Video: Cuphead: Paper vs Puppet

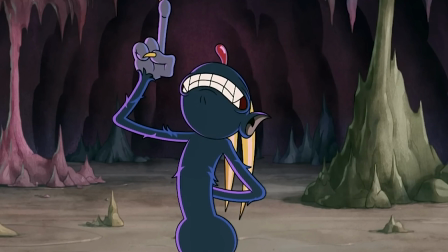[3:46]
Unlike the game, the show takes more of a modern inspiration for its movement and animation style,
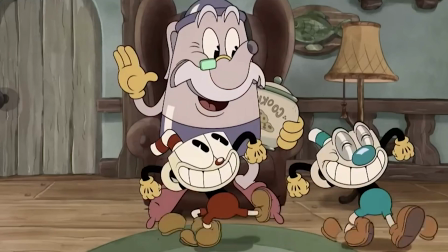[3:51]
opting for a more zany and wacky approach more akin to cartoons like SpongeBob and Ren and Stimpy,
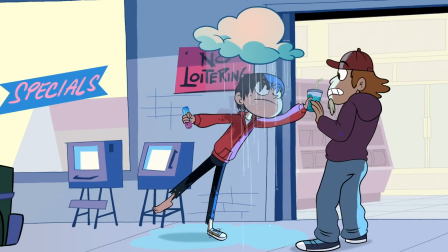[3:57]
and other more sophisticatedly rigged shows like Star vs. the Forces of Evil, Hilda, Cat Burglar, and Final Space,
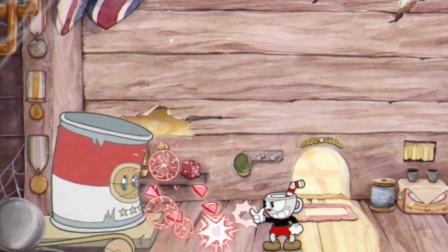[4:04]
just to name a few. Now, we're not necessarily discussing the content or narrative of neither the game nor the show in today's video,
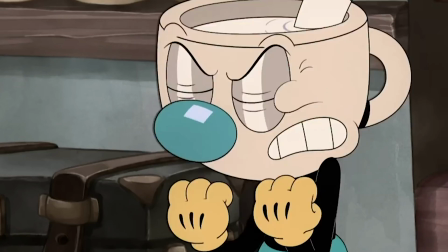[4:12]
so I'm not really encouraging hot topics on whether you perceive the show to be good or bad as such.
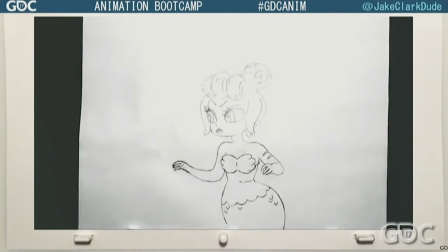[4:18]
We're looking at the skills involved, the differences in process, and the end result.
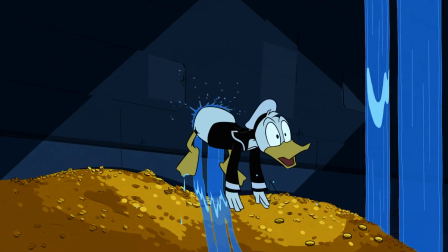[4:23]
There are things which rigged animation can do well, and there are things traditional animation can do well.
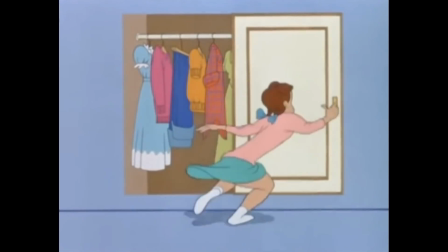[4:28]
Both processes require a high skill level and understanding of animation to achieve the level of appeal they both have.
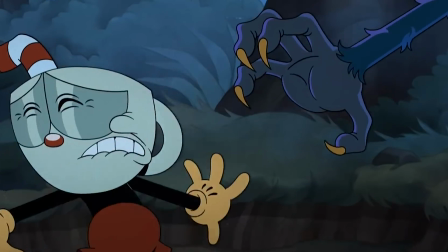[4:34]
For instance, the show has characters with lighting at the edges, which is called rim lighting,
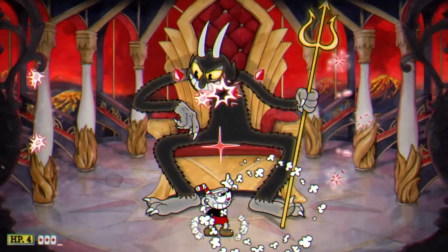[4:39]
which traditional animation has a tougher time producing, though this can also be added in post-production.
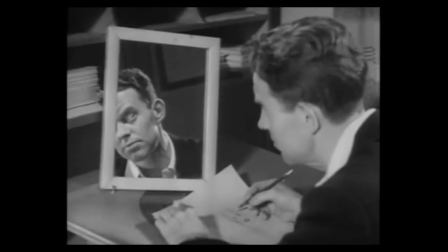[4:44]
While traditional animation on paper is a lengthy process, you're free to be a bit more organic with the movement of your character, exaggerating things a little more easily.
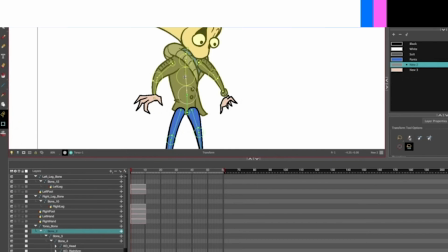[4:53]
Replicating this organic style of animation is a little trickier with rigged puppet animation,
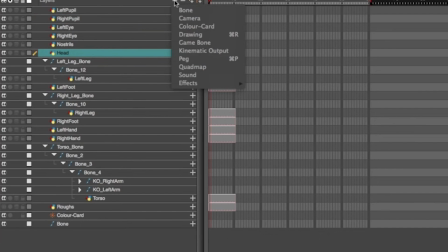[4:58]
as you have to ensure the rig has been built to allow these movements and that the rig itself doesn't break or look unusual.
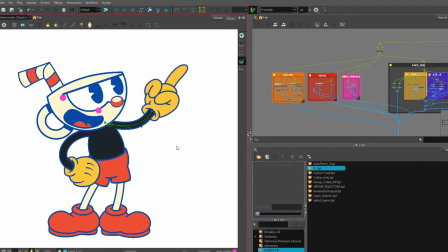[5:05]
That's not to say it can't be done, but it requires much more care, whereas on paper, you can simply draw this to happen as you please.
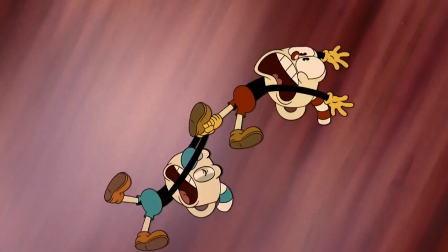[5:13]
The show does its job adding effects on top of the footage to emulate the feel of the game,
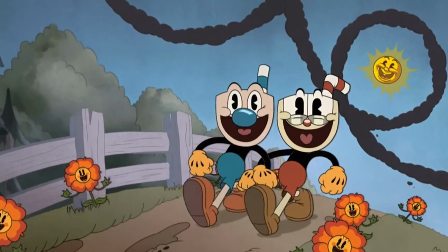[5:17]
such as a slight film grain to simulate an aged film, the characters' shadows to simulate the film cell look.
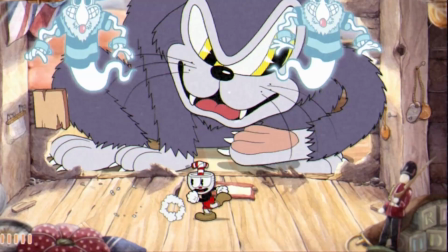[5:25]
But it doesn't go all in the way the game does, because while the game is going for authenticity,
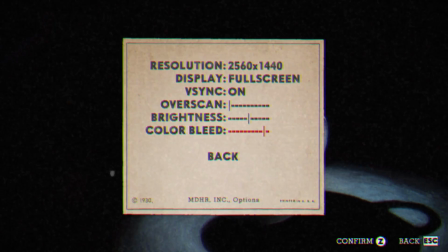[5:30]
it still needs to be accessible, resulting in you being able to refine the appearance to your taste,
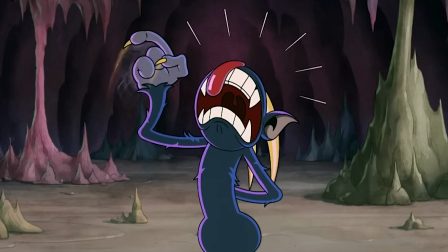[5:35]
which you can't do in the show. The backgrounds in the show were created to replicate the watercolour style appearance of the game,
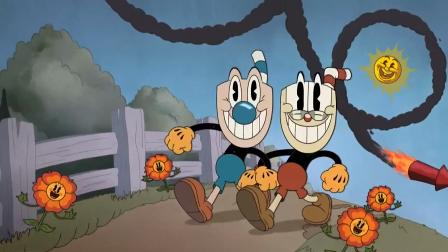[5:41]
though whether it's actually watercolour or a digital equivalent I haven't been able to find out.
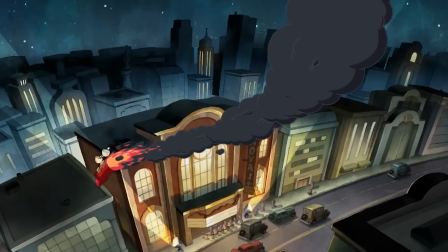[5:45]
Though judging by the fact that the number of backgrounds is apparently in the hundreds and hundreds for the show, I'm more inclined to think that they're digital paintings, but do correct me if I'm wrong.
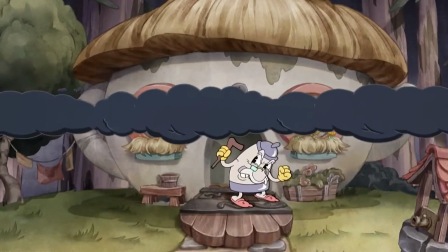[5:54]
Now, the show has characters interacting with the set in a 3D space much more than the game does,
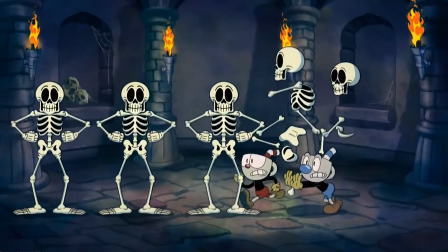[6:00]
so this has to be taken into account when designing both the characters and the backgrounds.
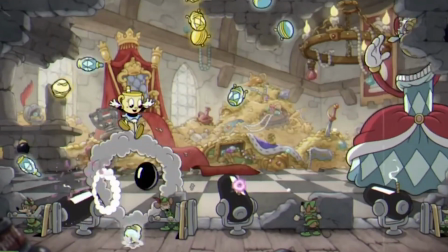[6:04]
In the game, the background serves purely as a space for the characters to move around on, and they don't really interact with it all that much.
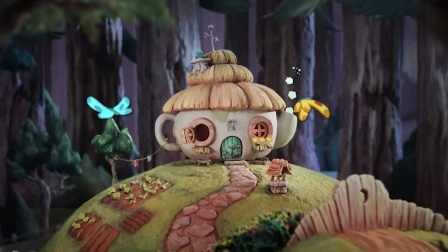[6:11]
Though both the show and the game use a real built set in some cases to increase that authentic feel from older cartoons, which also did this.
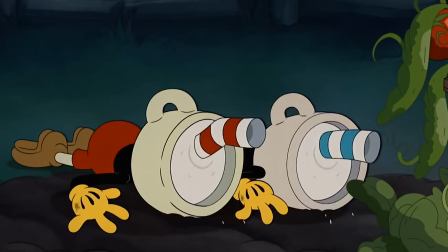[6:21]
Something both the game and the show do really well is have characters be able to move around in and be seen from all angles,
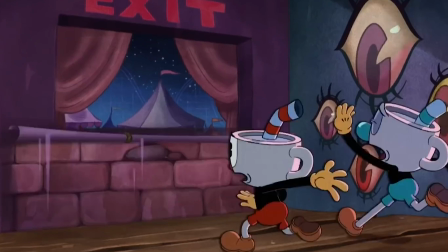[6:28]
which requires a strong understanding of anatomy and solid drawing, as well as strong technical skills.
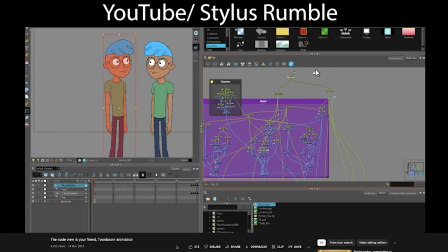[6:33]
I don't know if you've ever seen what a rigged character looks like in Node View in Toon Boom, but if you don't ever touch nodes, this may look like a nightmarish mess.
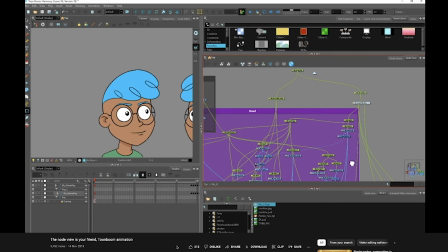[6:42]
You have to know where to find and how to move specific parts of a character, and the more detailed and sophisticated your character rig, the more complicated it'll be to animate.
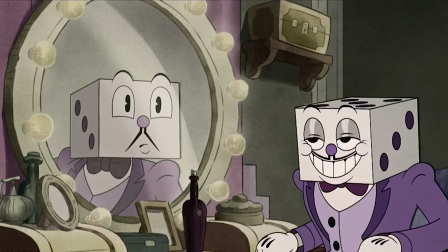[6:51]
This requires clear communication in your animation team, and the character designer and rigger need to make this rig as drivable for the animator as possible.
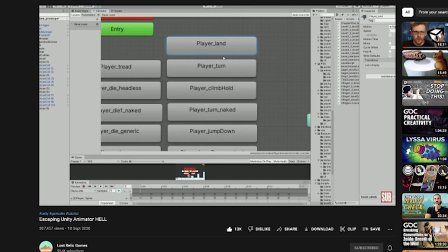[7:01]
Similarly, with the game, the list of required animations is likely in the thousands. While the process of animating traditionally is relatively straightforward in comparison,
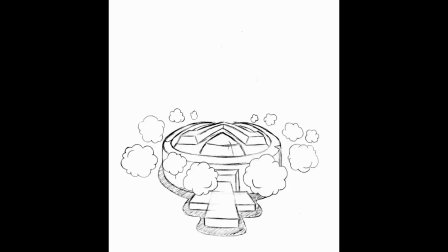[7:10]
keeping track of how all these animations transition together and which ones fit where is a whole different world of information to keep in your head.
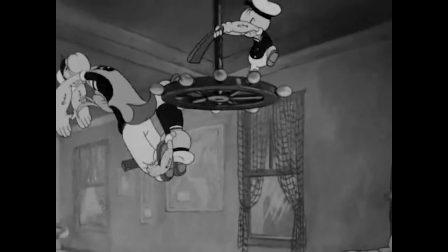[7:18]
The game is taking inspiration from those old cartoons, but it is still a game, and animations need to work together as such.
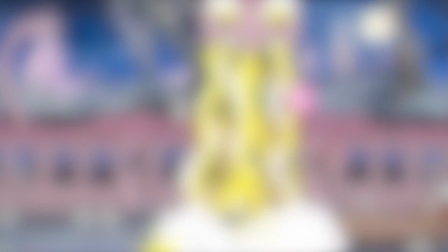[7:25]
Game character animations tend to fall into one of three categories: looping, transition, and linear.
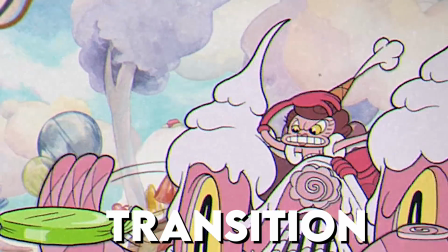[7:32]
Is the animation going to loop over? Is it going to transition into another animation, or is the animation going to play once and end?
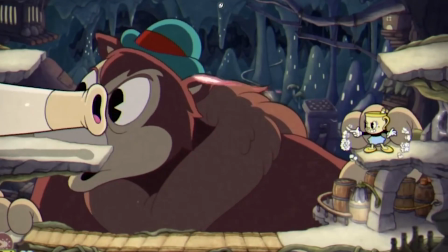[7:39]
These are the things you think about when creating every animation for a game. So, can we draw a conclusion from this?
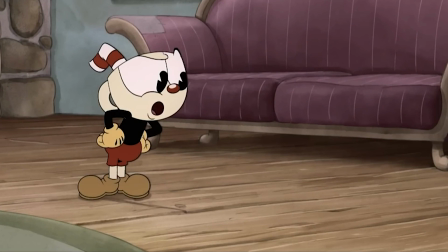[7:46]
I set out to simply assess the different processes and make note of any pros or cons each process offers as a small case study.